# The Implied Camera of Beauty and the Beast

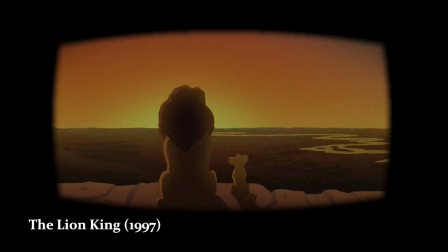Everything the light touches is our kingdom. Wow.
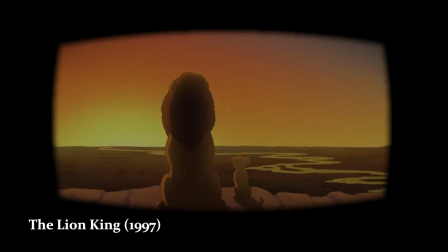A king's time as ruler rises and falls like the sun.
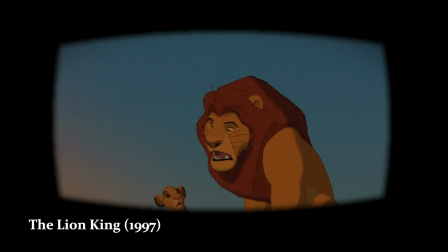One day, Simba, the sun will set on my time here. Look at this trove, treasures untold.
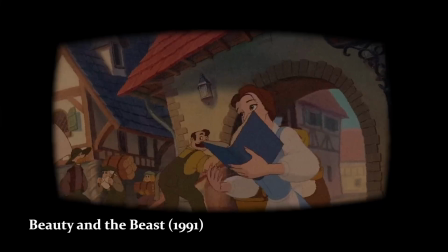How many wonders can one cavern hold? There must be more than this provincial life.
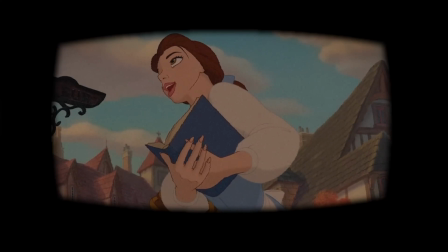This shot has been lodged in my mind since the very first time I watched Beauty and the Beast on VHS sometime in the late 2000s. And there's a lot which makes this shot memorable.
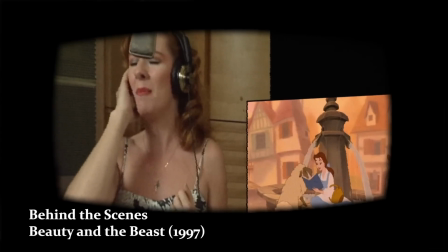Paige O'Hare's vocal performance as Belle is one of the most earnest and believable in the entire Disney catalogue, and the autumn palette is gorgeous to look at.
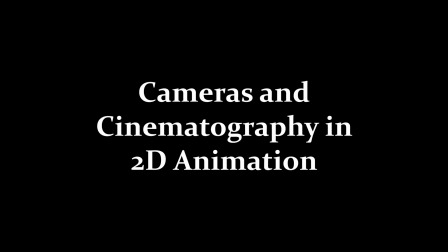But the thing I want to talk about is the camera work in this scene, or rather what it's imitating,
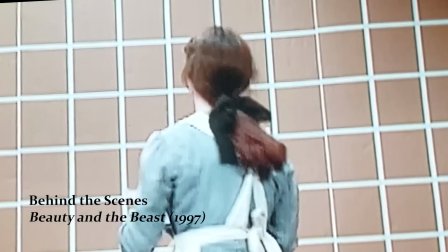because the technique actually used in this shot and the end result are completely different.
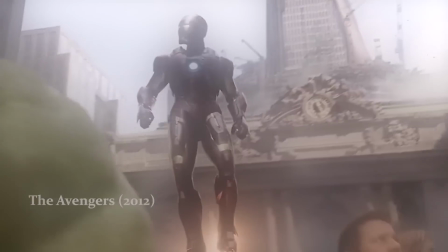If you have a bit of film knowledge, you might recognise it as an arc shot, where the camera orbits around its subject.
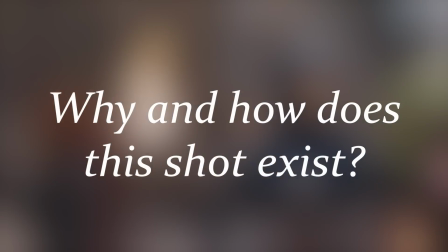But why go to such lengths to make this shot look the way it does? And how did they even manage it? Let's dive in. Part 1. Semiotics.
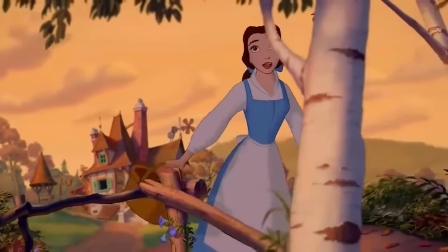There are certain ideas that we intrinsically understand due to prolonged exposure and shared cultural knowledge.
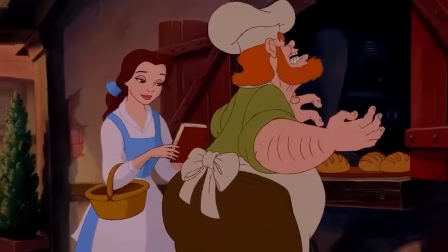It's why people stop at red lights, and why we understand what someone means when they shrug or roll their eyes.
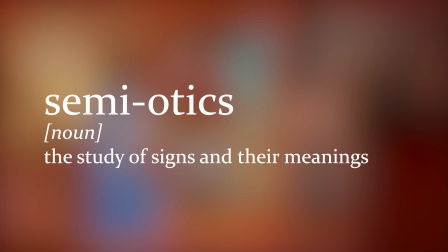This is all part of semiotics, the study of signs and their meanings.
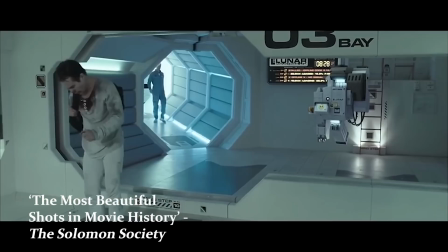In this case, it extends to the medium of film. It's where we get the language of cinematography, the art and techniques of film photography.
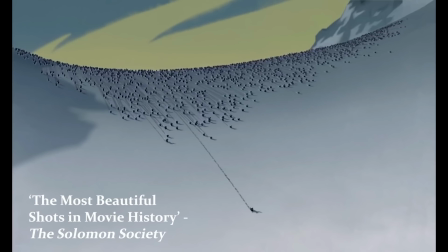Like any language, it wasn't invented by a singular person, it's developed over time thanks to the combined efforts of thousands of creatives.
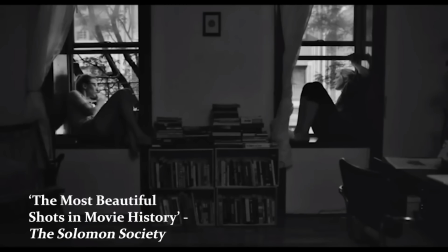And along the way, it's created meaning through association.
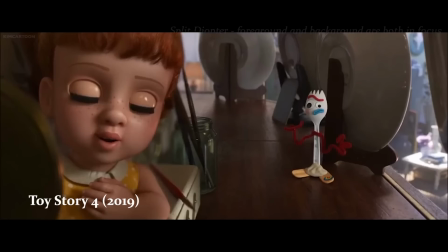This association is why we feel off-kilter with a Dutch angle, uneasy with a split diopter, and romantic with a soft focus.
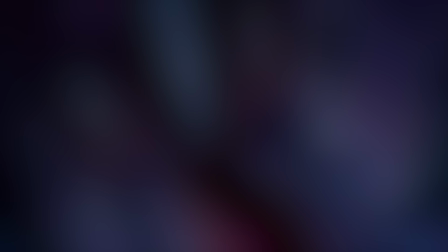The general rule of cinematography is that the camera represents the emotions of the protagonist.
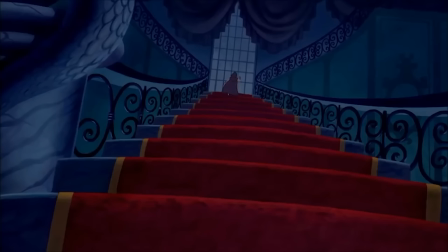Essentially, if a character is really small in the frame, they feel isolated and alone. If the camera is zoomed right into their face, they're uncomfortable and overwhelmed.
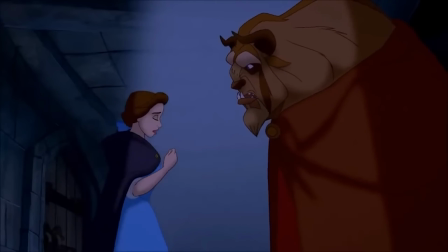Cinematography is all about visual metaphors, so if the director has done their job properly, you should be able to understand the emotional context of a film just by looking at the shots.
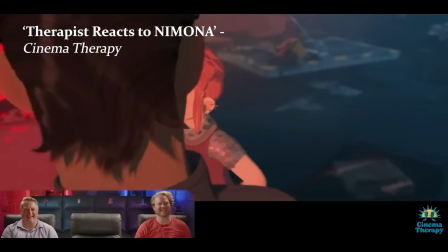By this same rule, when the camera itself is moved, it usually means there's some kind of paradigm shift.
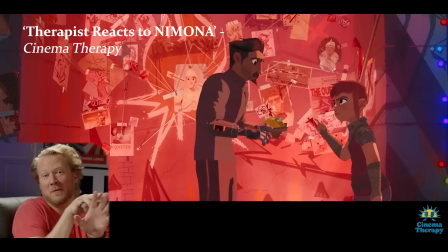Their perspective is changing. The camera moved around him because he's changing his perspective on her.
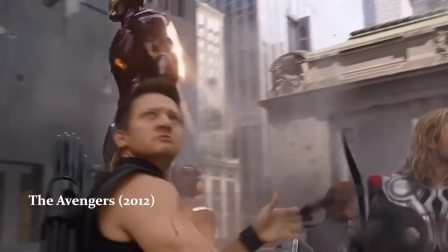Did you get that?
This brings us, quite conveniently, to the arc shot. You've seen it in Marvel movies as the hero shot, but there's a lot more nuance to it than that.
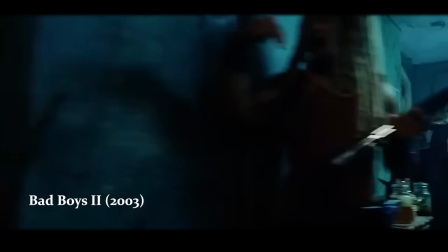An arc shot can help maintain the momentum of a scene, like the tension in an action sequence, or even something not expressly visual, like a thought process.
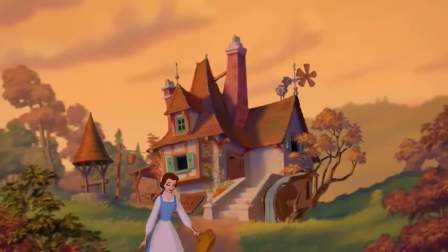With this in mind, it's easier to understand why a 2D film would feign camera movements.
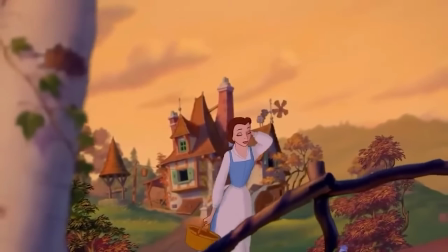Directors say to leave the audience asking questions, but they mean within the story.
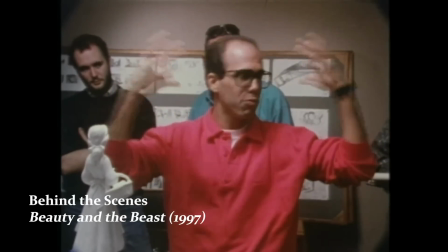General audiences will never question how a 2D film can have a camera moving in 3D space,
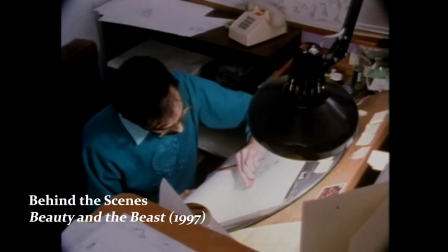because all cinema, live action and animated, exists just outside of reality.
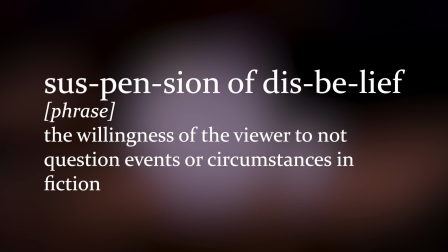It's suspension of disbelief, which is not questioning fiction to better enjoy it. This justifies talking teapots and enchanted castles,
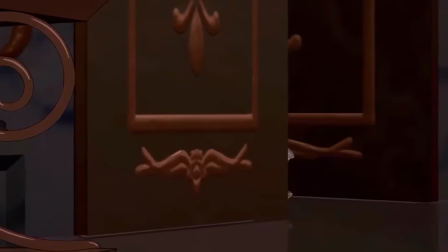but arguably the most important part in all of cinema that suspension of disbelief justifies is the existence of the camera.
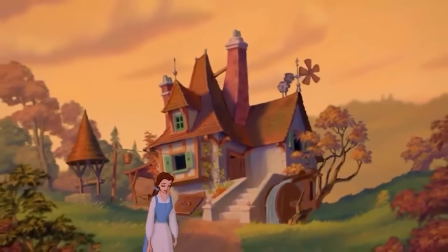Now we understand why live-action cinematography is used, we can get to the how.
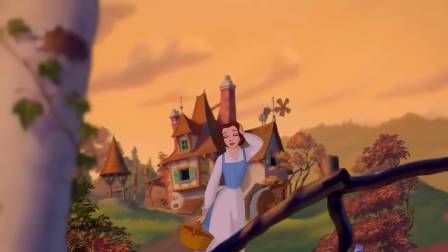In case you haven't seen this film multiple times per day for the past 3 months, I'll explain the context.
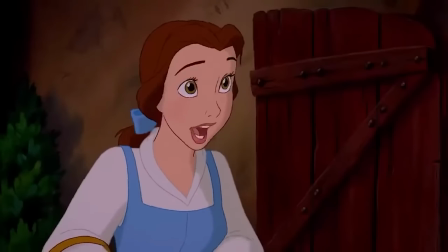Belle is an adventurous, intelligent, bookish young woman who feels isolated in the small town she and her father live in.
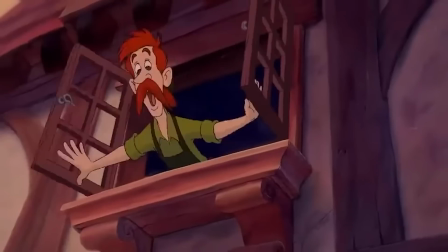The opening song, suitably titled Belle, introduces the town, the villagers, but most importantly explores her desire to leave.
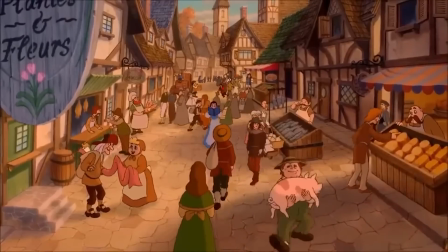As we covered earlier, this shot keeps up the momentum of the sequence and acts as a payoff for the previous scene where Belle weaves through the bustling streets.
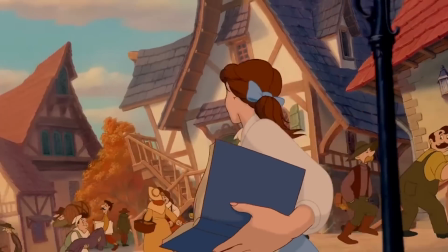We can read the progression of this shot and understand it without actually hearing her sing.